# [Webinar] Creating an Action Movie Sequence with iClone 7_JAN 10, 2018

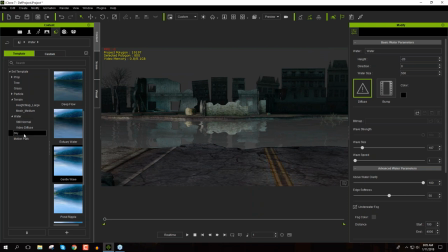Okay, now what we're going to do next is adding a sky. So in the sky folder here, we'll just throw in a clear day 00 and boom.
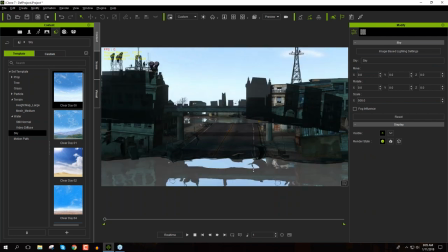All right, so in a couple minutes there, we have our scene all set up and this is what it looks like now.
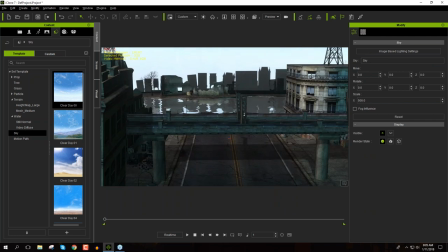All right, so a little bit better. All right, so the next item of business is to bring in our hero onto the screen, okay?
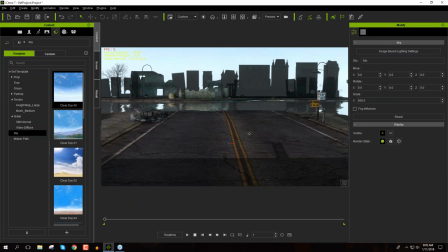I kind of got inspired by this for this scene quite a while ago. You watching the Mission Impossible, I'm not sure if you guys have seen it, but the one where Tom Cruise gets kind of, where he's running along the bridge and gets blown away to the side and hits a car.
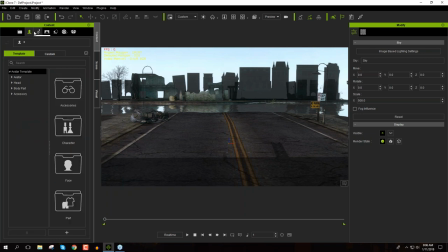I just decided I'd recreate that a long time ago, and I've been running that scenario for a while ever since. So let's go over here to the Actor tab under Avatar. Just click on Avatar here. You may not have some of these folders, such as the Battle Mech series, but I'd highly recommend checking them out. We got some, you know, cool-looking Android characters, and I can talk about those a little bit later on if you have any questions.
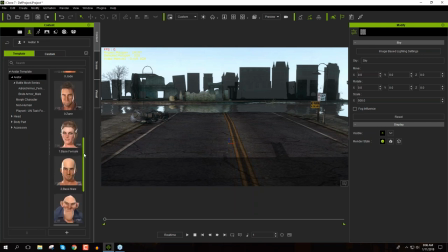But we're going to use the embedded characters for this, okay? So I'm going to go ahead and just throw in. We can throw in Zane. I'm going to throw in this base male here. I'm just going to double click that because that's iClone 7.02, let's wait for that to bring onto the screen here.
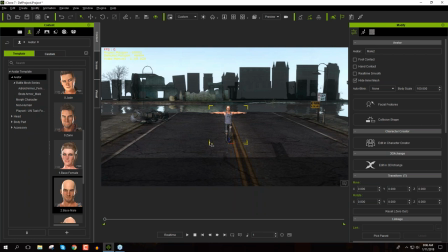All right, so there it is. So the first item of business is getting this guy to run, so we want to create a run cycle for him.
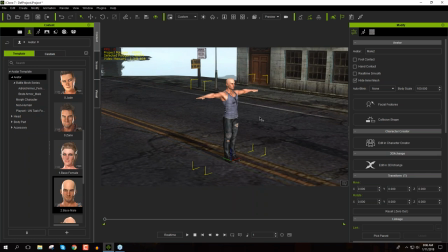Now there's a number of different ways you can create a run on your character,
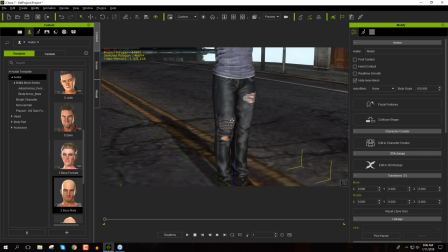I always like how this character has jewels, he's like bedazzled on his jeans, anyways, we'll just ignore that for now.
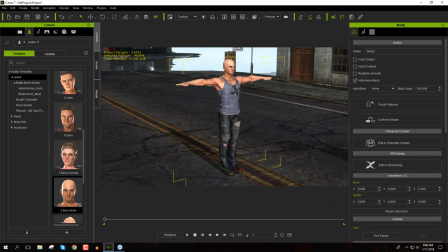But yeah, so there's a lot of different ways you can create a run cycle, you can use the embedded runs here under the motion folder. You can use any motions you import in from Mixamo or any motions that you have with other software you can import those in from FDX files.
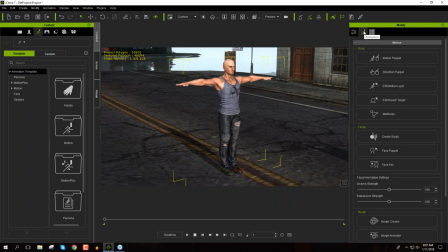But I'm going to use the old tried and true animation tab here and use the motion puppet. So with the motion puppet there's a number of different options here. There's idols and moods. I'm pretty sure a lot of you are familiar with this.
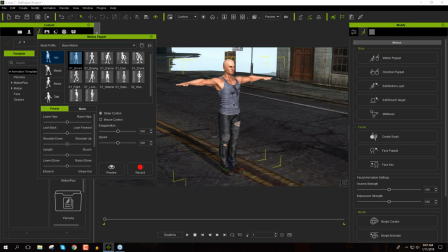If you're not really familiar with the motion puppet I can always answer more questions from the Q&A. I'm going to assume you have at least a basic grasp of what it does. You just press space to preview any motion that you have. There's a number of different profiles here. A male natural idle. These can be very useful and there's a lot of ways you can customize them as well, which we'll see in just a moment.
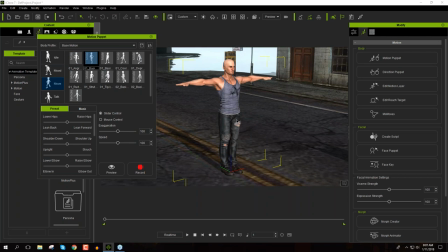But I'm going to go ahead and use a move one. We're going to use the basic run. All right. So this basic run, it's more like a jog.
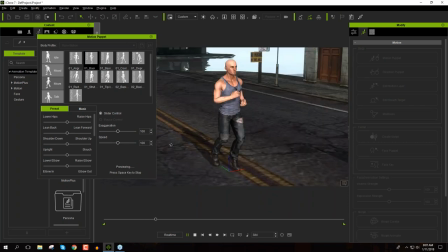Again, just press space to preview. It's more like a jog, right? It doesn't really look like he's running away from a missile or helicopter or whatever it is that's chasing him.
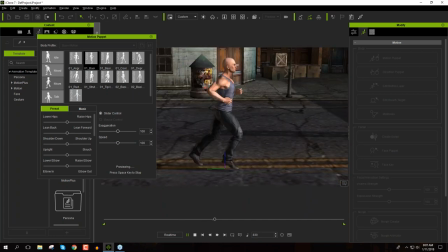So we need to make this run a lot more dynamic. And the way we do that is we use these sliders down here. Now there's exaggeration, which is kind of the basic one. You can really exaggerate it, but I find the exaggeration kind of just makes him look a little bit stupid. You can slightly, if you bring this up way too much, he starts running like a chicken like this. Okay.
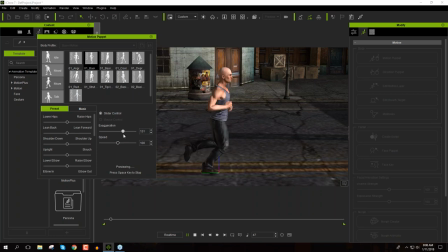So you don't want that.